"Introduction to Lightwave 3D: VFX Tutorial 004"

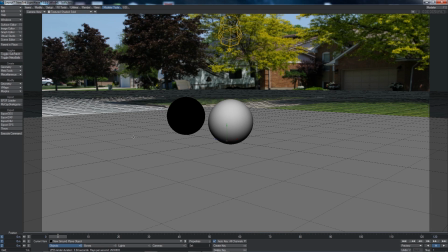I'm going to go into texture shaded solid mode again and I'm going to modify the light properties. So here's the default light that comes in Lightwave. It's what's called a distant light.
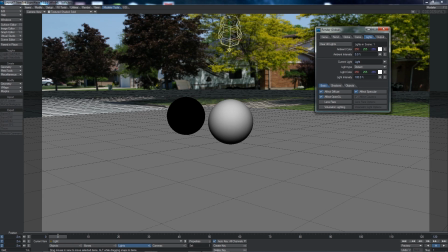If I click on properties, you'll see that's actually a distant light. I can grab that light and move it around in 3D space.
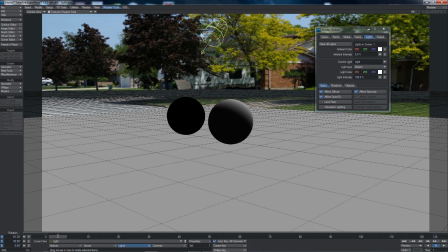I can also rotate it, change the direction of the light, where the light is actually coming from.
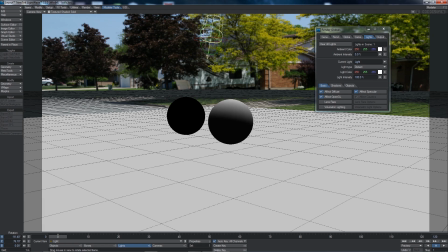And I seem to recall it was sort of coming from overhead on this date, kind of like this a little bit. But the distant light doesn't really do it justice, so I'm actually going to change this to an area light so that I can get some slightly softer shadows going.
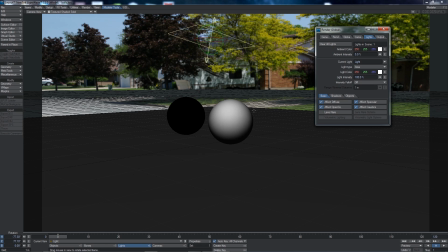And you can't really see that in the texture shaded solid mode, but when I go into the VPR mode, you'll see that a lot better. So I want to position that light a little bit better before I do that, though.
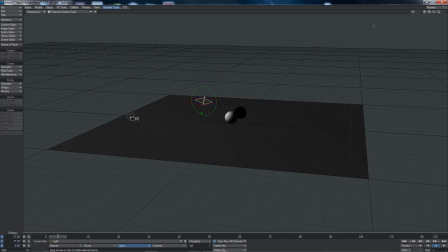So I'm going to move out of this view and into perspective view. I'm going to take this light and I'm going to move it up.
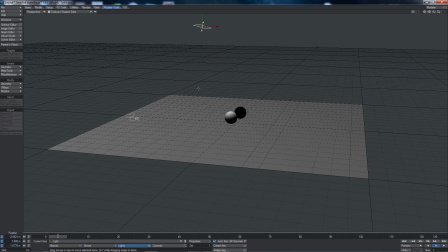So just sort of away from my shot and maybe over. And then here's a cool feature here.
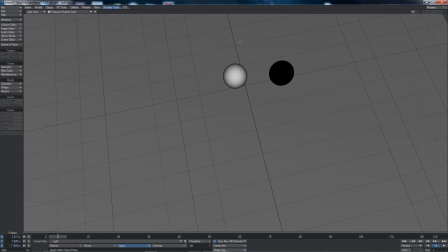I can actually use the light view to look through my light and position it directly.
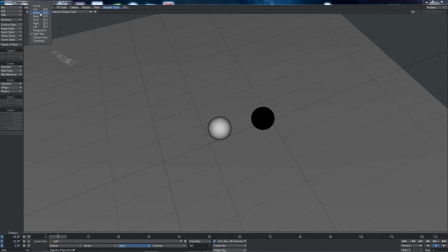You know, aim it exactly the way it should be aiming and things like that. Go back to camera view and I can actually see it.
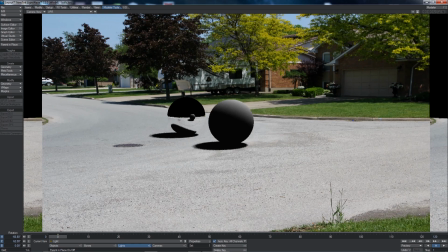Turn on the VPR and I should get a much more realistic rendering of my scene now. I have some softer shadows. The shadows could probably be a little harder if we try to look at the shadows in behind. And also we still need to work with reflecting the environment here.
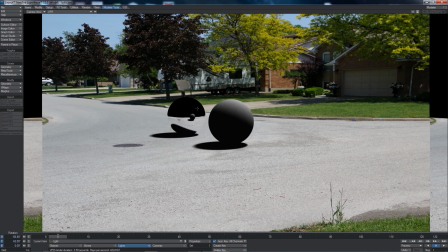So one cool thing that I can actually do here is use something called a spherical environment map, which is basically a ball that surrounds the entire scene outside of what you'd actually see, but it has the
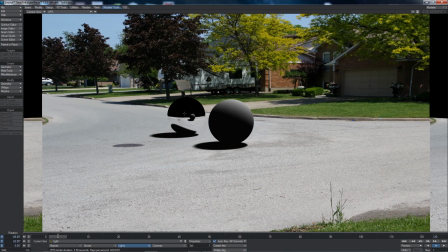environment mapped onto it. That way it will actually reflect onto this ball, and you'll see that if I actually select it. So let's go up to my backdrop options here.
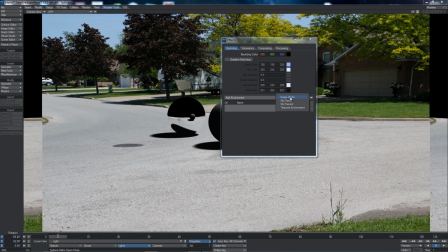And there's a feature called Add Environment, and I'm going to use something called Image World for this, and then You basically pick the object. So I have a spherical image map loaded.
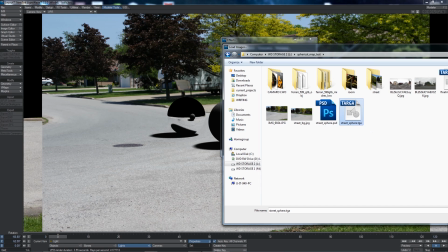So my spherical image map is called Street Sphere. It's a TGA file or a Targa file, and Lightwave likes those.
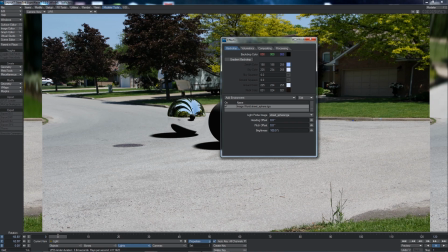And there, I've added it, and you can see it sort of reflecting there already. You might want to adjust the pitch or the offsets of these things just to make the object or
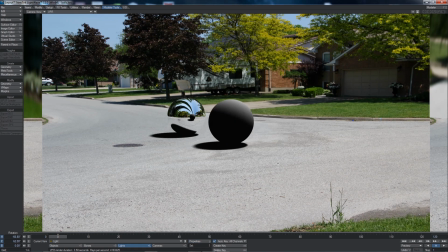the reflection look a little bit better, but I won't worry about it for right now. Right now I'm actually seeing almost exactly what I want to see. Just to make that mirror ball look a little bit more realistic,
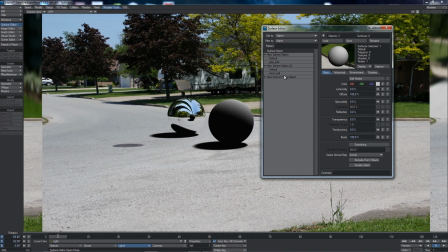I'm going to modify its surface again just by adding a little bit of diffuse back into it. And you'll see what happens if I crank this up. What happens to the ball is it gets really light, but I don't want to go that high. I just want to go maybe 30% or 25%,
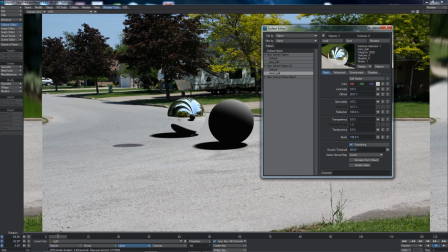just to give it a little bit of definition around the edges so it doesn't blend in directly. Okay, looking good.
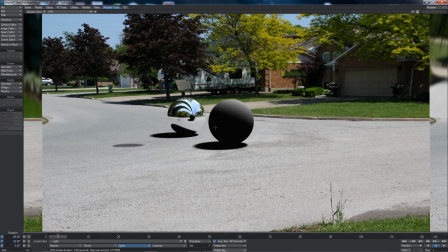Next thing I want to do is really bounce some light off the ground, because I only have this one light in my scene and it's shining down on the ball, but there's nothing really lighting it from underneath. Well, there's something called indirect illumination, or more specifically radiosity, which I'm going to add in.
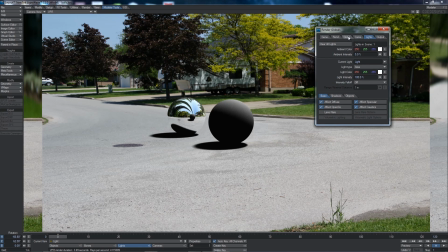And you get to that through the light properties menu and going to the global setting for global illumination,
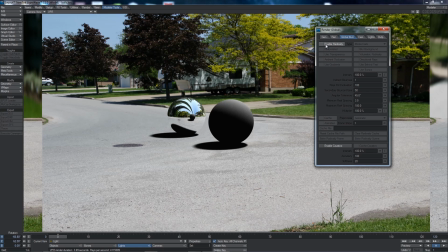and I'm going to turn on radiosity just by clicking a check mark. And right away, it's bounced a whole bunch of light into the scene, made things look a lot more realistic. My shadows have gotten a little bit on the bright side here.